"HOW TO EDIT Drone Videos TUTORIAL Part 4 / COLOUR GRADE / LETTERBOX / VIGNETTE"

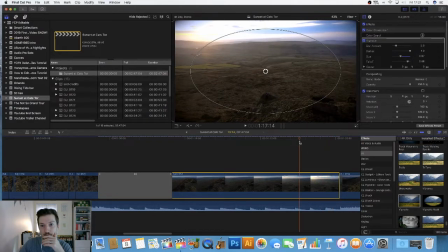506s
That's actually not that bad. It is a little bit overexposed, but the majority of that scene is on this,
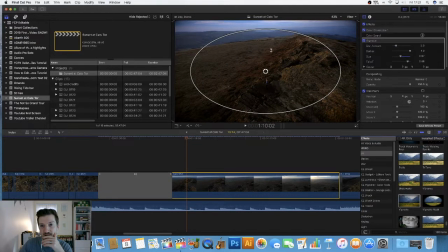512s
and I think if you look at the sky, it's got a nice blue, slight hint of purple, but not too much, and the bottom is got a nice orange tone, so let's untick. Yeah, and I like the vignette. I think it just adds a little something. Now I might do a letterbox on this, and that creates a really nice cinematic finish. So you won't see quite so much of that.
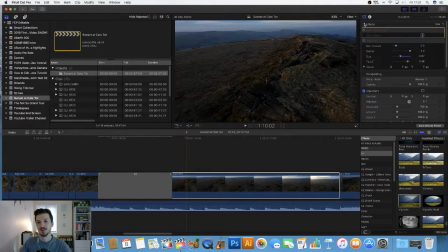531s
But what a difference! What a difference that makes. See, I don't think you need a lot of LUTs sometimes. Yes, it's quick and easy to do, but personally I do like to do everything manually.
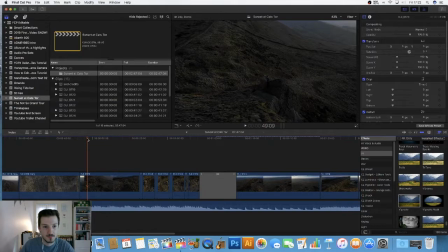543s
Okay, so then we've got this scene, which, how did it start? Started there and going in close. Let's edit and paste attributes again. Maintain, we don't want to retime.
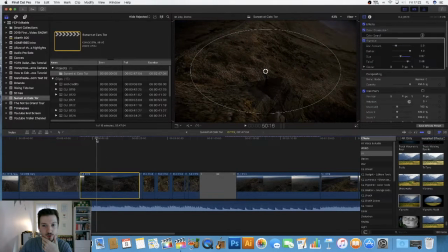559s
Paste. Again, I can already see that looks so much better. So much better. All I might do is increase the highlights a little bit. Just make it look a little bit brighter.
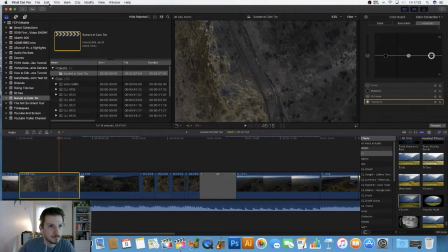580s
Okay. And we've got this scene. Paste attributes again. Maintain and retiming. Now, while I've been doing these tutorials, you know what I'd really like to see is, if you have taken on board any of this editing,
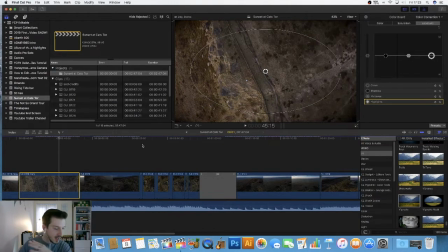599s
is to paste a link to the video you have used any of the hints and tips that I've been doing. Excuse me. And and you know, show me. I'd like to see them. I really would. It doesn't even have to be drone videos, especially drone videos, because that's what I'm interested in.
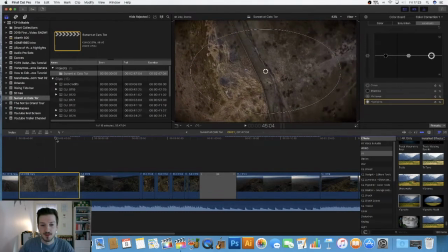616s
But it doesn't have to be. I think on this shot we can. Now why? I need to delete that. Oh no! What's it done?
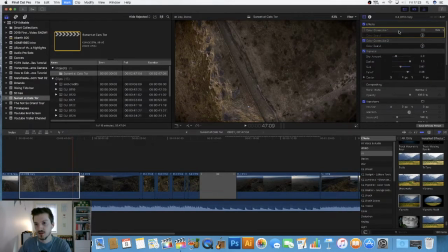635s
Ah yes. I think we can drop the midtones a little bit more, make it a bit more dark and dramatic, and increase the exposure a little bit.
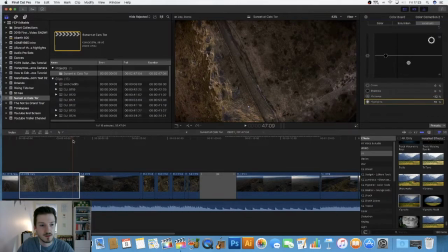652s
Yeah, quite like this. And actually, see if I drop just a little bit, just the shadows a tiny bit.
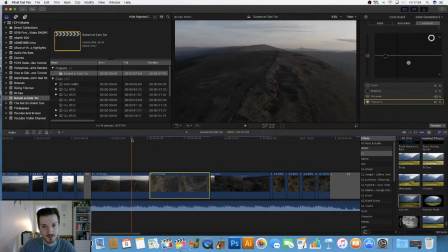673s
Okay. Now this is where it's going to get harder, because I've got to get this to look as good as these, and I'm not sure how well this is going to go, but let's see.
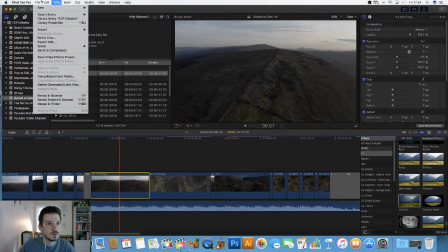690s
Just what I'm going to do so is to edit, paste attributes,
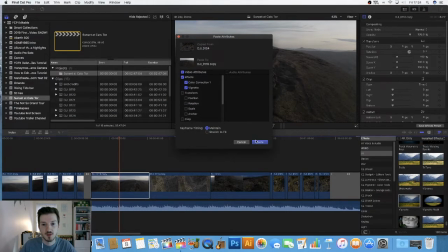698s
maintain, get rid of the timing, just the vignette and the color mask.
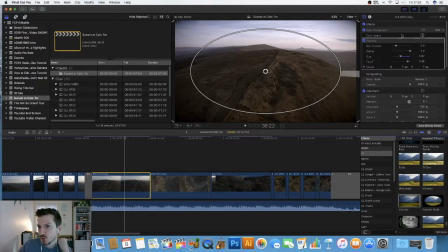702s
So what I can see already is actually that blue, I don't like that sky. There. Exposure. Increase that a bit.
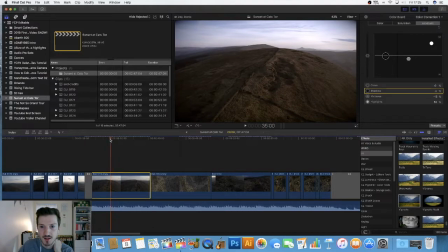722s
Drop the shadows just a little bit, because I do like that kind of higher contrast. Midtones are going to drop again. Highlights a little bit more. Now I'm just there in that top corner, just lost a little bit of the cloud, but that's okay.
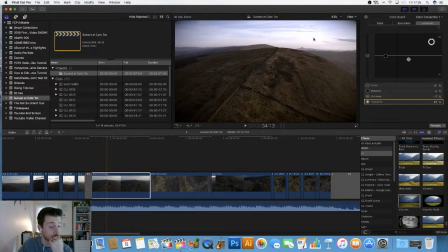737s
It's a slight. Now something I'm going to look at as well is ND filters for the Mavic 2 Pro, to hopefully compensate for the fact that I've got these really bright skies, and even when I've got bright, like, you know, anything bright in a scene, you know, reflection of water, etc.
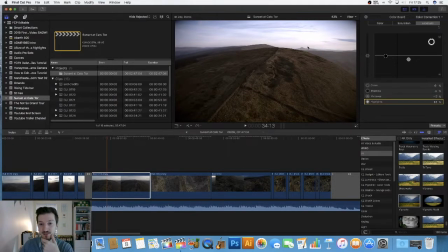751s
On my old Phantom I had a CPL lens and that helped massively, so I'm going to have to invest into something like that. I might actually boost the saturation a little bit. Okay, not that much, just a bit there.
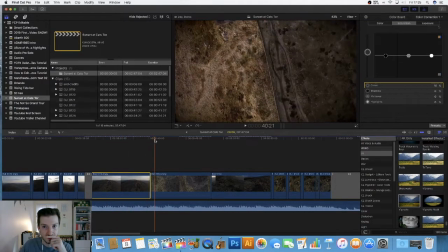766s
So let's see now, if I look at that, I think they're fairly similar looking.
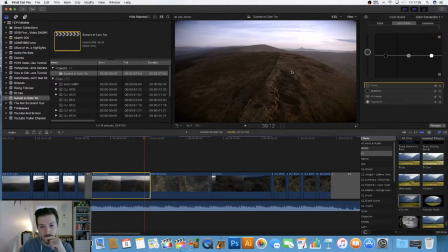772s
Got a similar sort of brightness. I mean, I could do a little bit more brightness down here, I might do. But as a whole, let me edit, copy that.
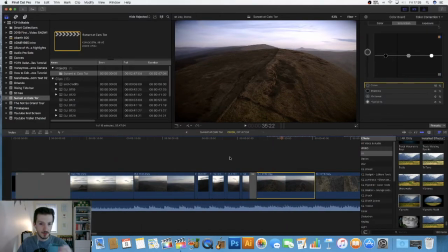791s
And then I'm going to copy it over to these shots.
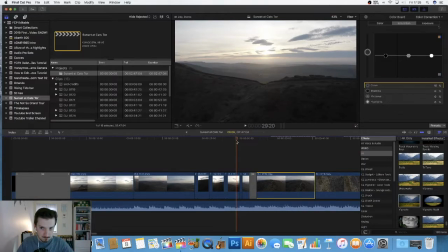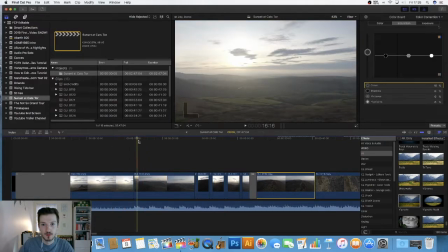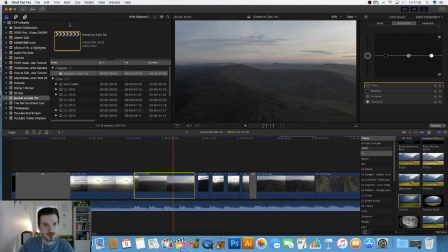803s
Definitely can copy it to this one because this is very similar.
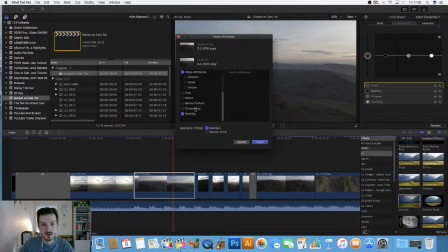808s
Paste attributes, maintain, get rid of that retiming.
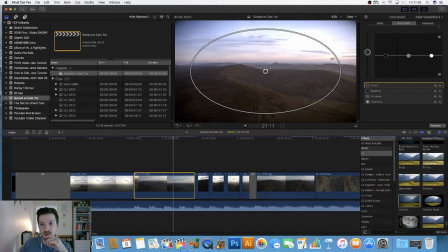815s
Oh, look at those colours. That is pretty nice, that. Got these nice kind of warm reds going into these kind of nice blue, little bit of lilac. And the ground is nice and green with a bit of orange to it. But what I'm going to do, I think, is...
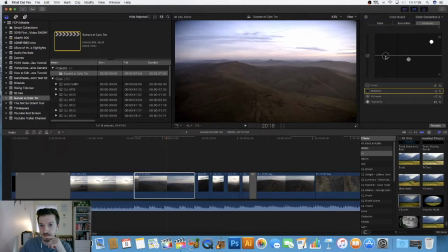834s
Ooh, no, not that much. Maybe just the midtones a little bit. Yeah. Drop the midtones a bit more.
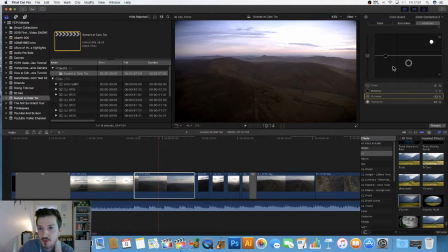855s
I think I am going to have to do a little bit of work on the middle bit there because I don't want to overexpose that sky. See, I think the sky looks nice there. So then what I'm going to do is I'm going to add a second colour correction
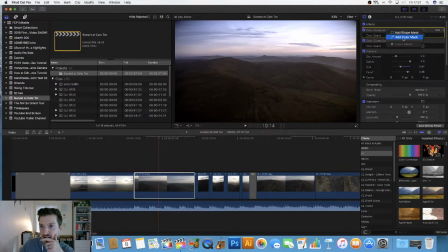871s
to this, but I'm going to do it as add a shape mask. So drop this down. Do this kind of sort of fall off area is going to be quite bigger. I'll keep it round.
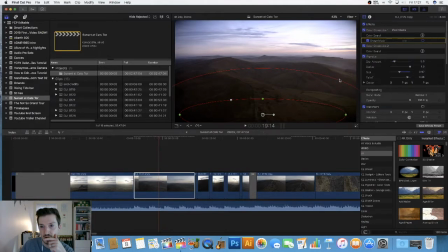890s
Just make it pretty large. Just see how much.
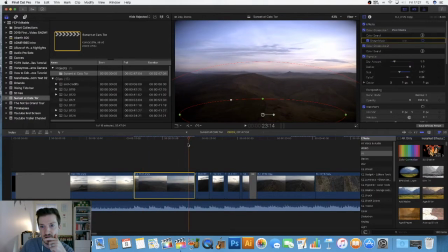897s
I don't want it to go too much into the sky. And no, it shouldn't do.
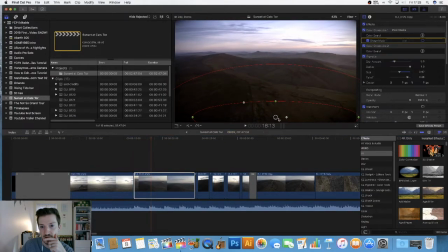903s
I'll just drop it a little bit more into the right because that's where the sun is coming from. So colour correction exposure. So now it's brighten this a little bit, but also I want to drop the shadows just a tiny bit for a bit more contrast.
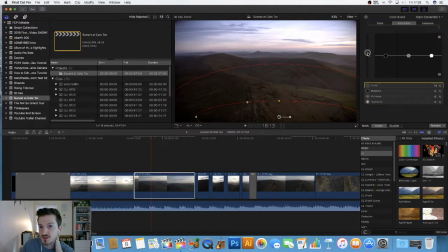922s
And maybe just boost the saturate. No, actually, I think something like that is about right.
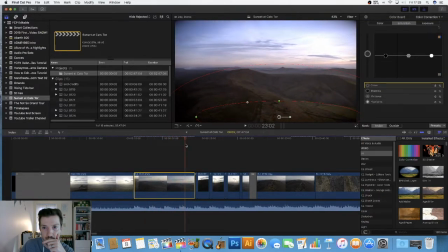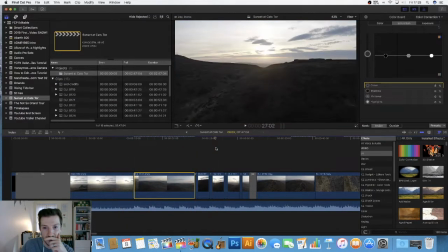934s
Yeah, I definitely think I'm gonna still film in that setting,
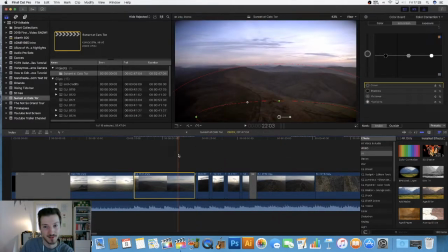940s
H.264, because it is better than these shots, unfortunately.
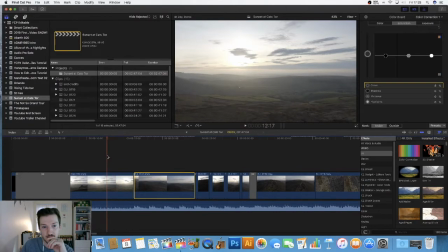946s
Okay, so edit.
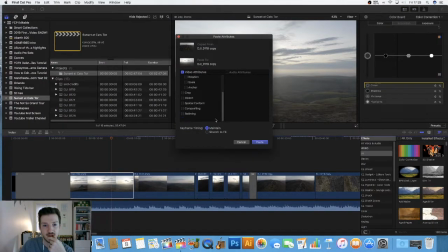951s
I'm just go to paste effects again. So at least I'm keeping a very whoa, now this is the problem.
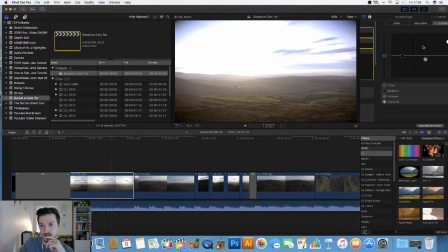962s
So I'm going to need my second color correction. So this one, exposure, is going to have to come right down,
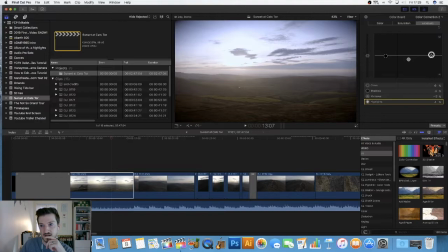972s
which kind of sucks. Something like that. So I want the saturation a little bit more.
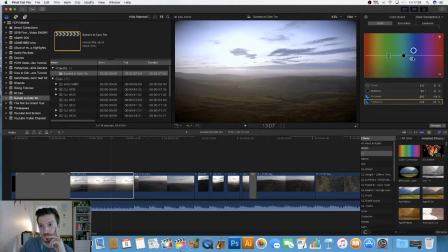Just boosting these colors.